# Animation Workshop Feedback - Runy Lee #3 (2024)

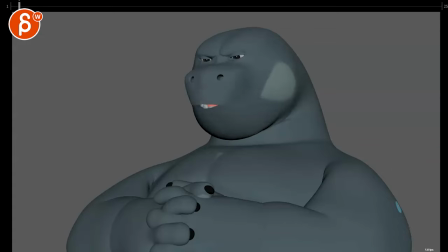(0:03) all right new version here a new shot even with sound a lot of you people have things to say about my weight you guys are always chastising
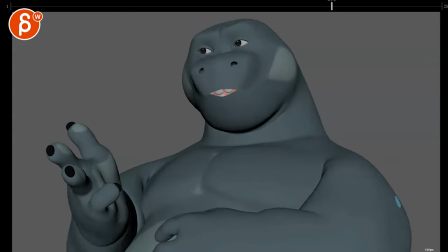(0:11) how I look and you say that my friend has a double chin she does not have a double chin a lot of you people have things to say about my weight you guys are always chastising how I look and you say that my friend has a double chin she does not
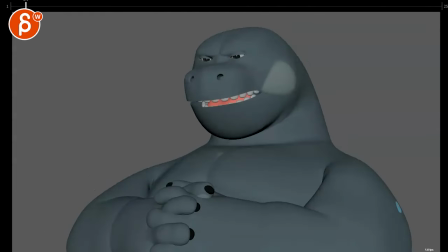(0:27) have double chin a lot of you so great i love it that's a funny rig too all right hold on let me turn off
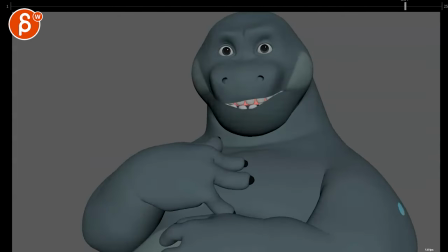(0:35)
the sounds just to kind of look at what is going on so my the main thing i would say is i like it i like all the like how he has this
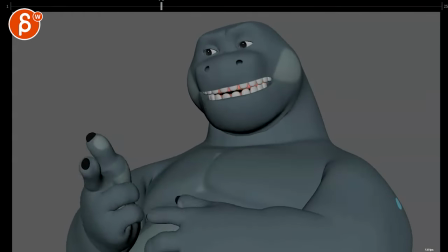(0:44)
resting on his body that'll tell the gestures there i like the little pose into a sub pose there like the counting
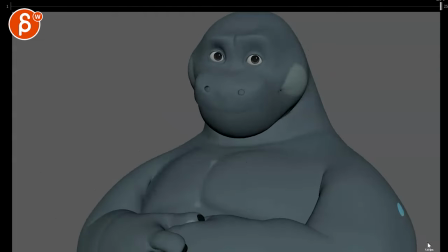(0:53)
is funny that's great and getting into the back the looks are funny yeah my main thing would be the question is and this is again there's nothing wrong with this i am thinking out loud in terms of
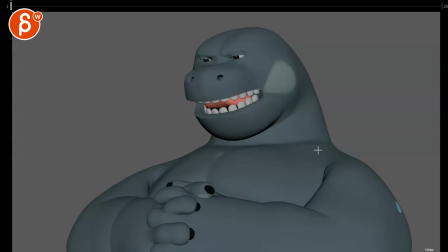(1:08)
what is he is he sitting on something or is he leaning against something the thought that i had is that if you look at my poorly drawn outline here and then
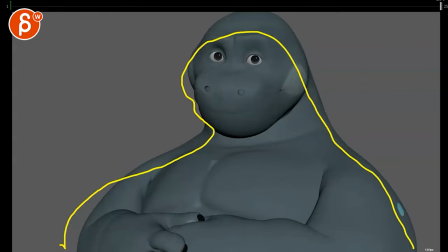(1:19)
when you scrub through it he stays pretty much in this and i'm wondering
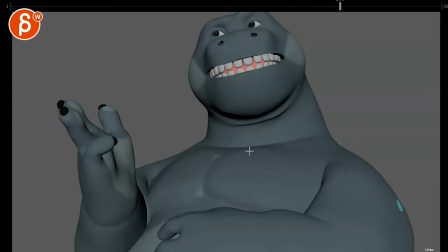(1:26)
depending on how if he's leaning against something you know then you could have a slight weight shift to then lean imagine he's leaning on
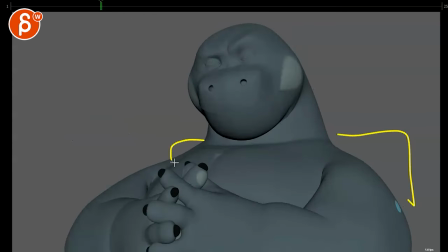(1:33)
this side of the body then lean on this or if he's on a chair just thinking out loud he's on a chair that he could at the end maybe swivel around so that there's some contrast in there again i love all of this i'm thinking out loud in terms of could we add
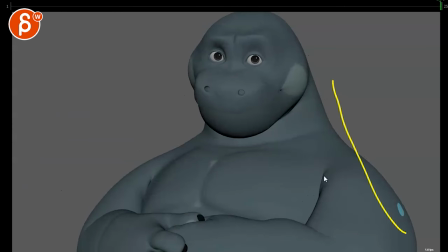(1:49)
something to give it a bit more contrast so he's not stuck in that position and not just for the for the sake of movement but yeah let me listen to the sound again here so a lot of you people have things to say about my weight so this is like he's addressing the
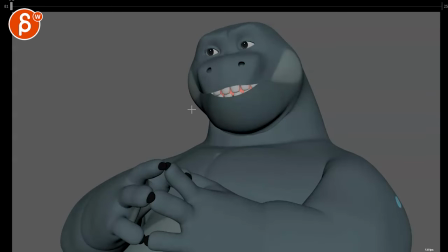(2:05)
critics and i'm wondering could this be again this is nothing you have to do it's thinking allowed to that you can think about that stuff where do you want him to be kind of more aggressive or just stating a fact because he could start like this a lot of you people have things
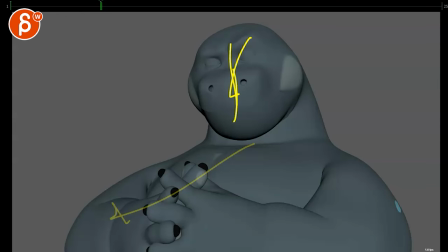(2:21)
to say about my weight and i like that he is looking more towards the people as you're breaking the fourth wall he's talking to the camera whatever it is right this could be an interview whatever it is could this be something where he could even turn his whole body to camera so he's
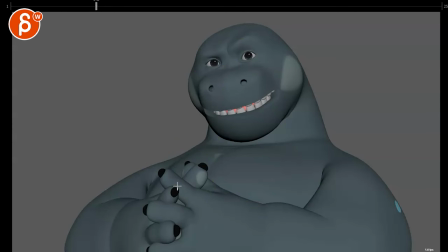(2:35)
facing them so it's quote-unquote but maybe more aggressive more direct or more confrontational like i'm going to turn towards you because i'm addressing you and this is important to me type of thing you guys are always chastising how I look and uh you say that my friend has that could be something
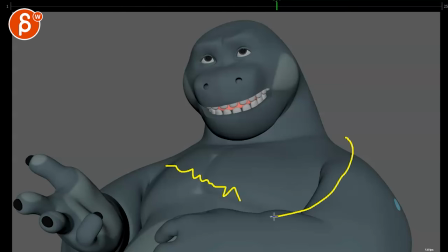(2:52)
where he trails off into like well I'm gonna list things and blah blah and maybe that could have like a slight again imagine he's on a swivel chair turning back to this position so he kind of turns towards us and then turns back into this has a double chin she does not have
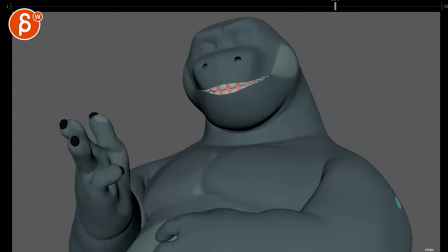(3:06)
a double chin or you keep it the way it is like that till here she does not and then maybe
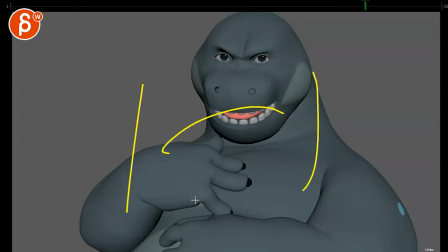(3:12)
on this you turn the body towards the camera yeah i'm just thinking in terms of can we do something where it is character appropriate and it's tied in with how he feels while giving contrast to the scene in terms of just
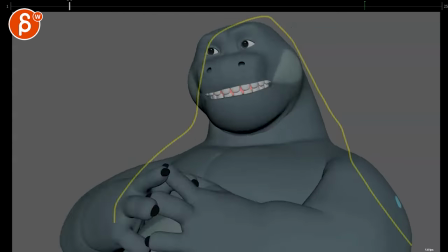(3:27)
the body position if that makes sense i hope that makes sense because again he's mostly in this could we add something i'm not saying that let's pretend again he's on a chair that he would swivel all the way to being uh what's the hockey do
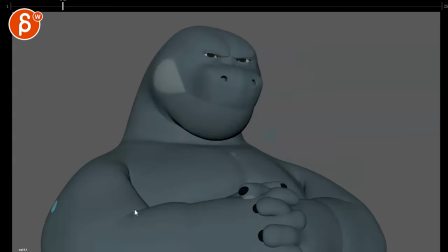(3:41)
i have a hockey for this could it be this one so that he ends up like this right he could start this and then slowly
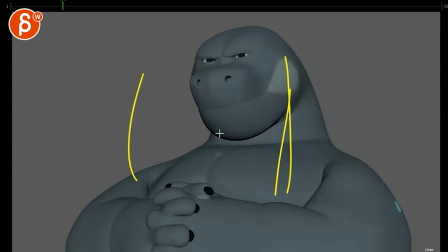(3:48)
over the course of the shot be facing us and at the end of the shot he's like this but again i don't know i don't know what the setting is this could be something where he's on the chair
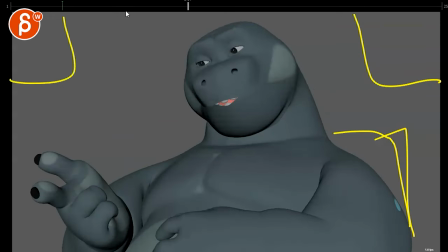(3:57)
and then he has posters and frames maybe this is an interview where he's at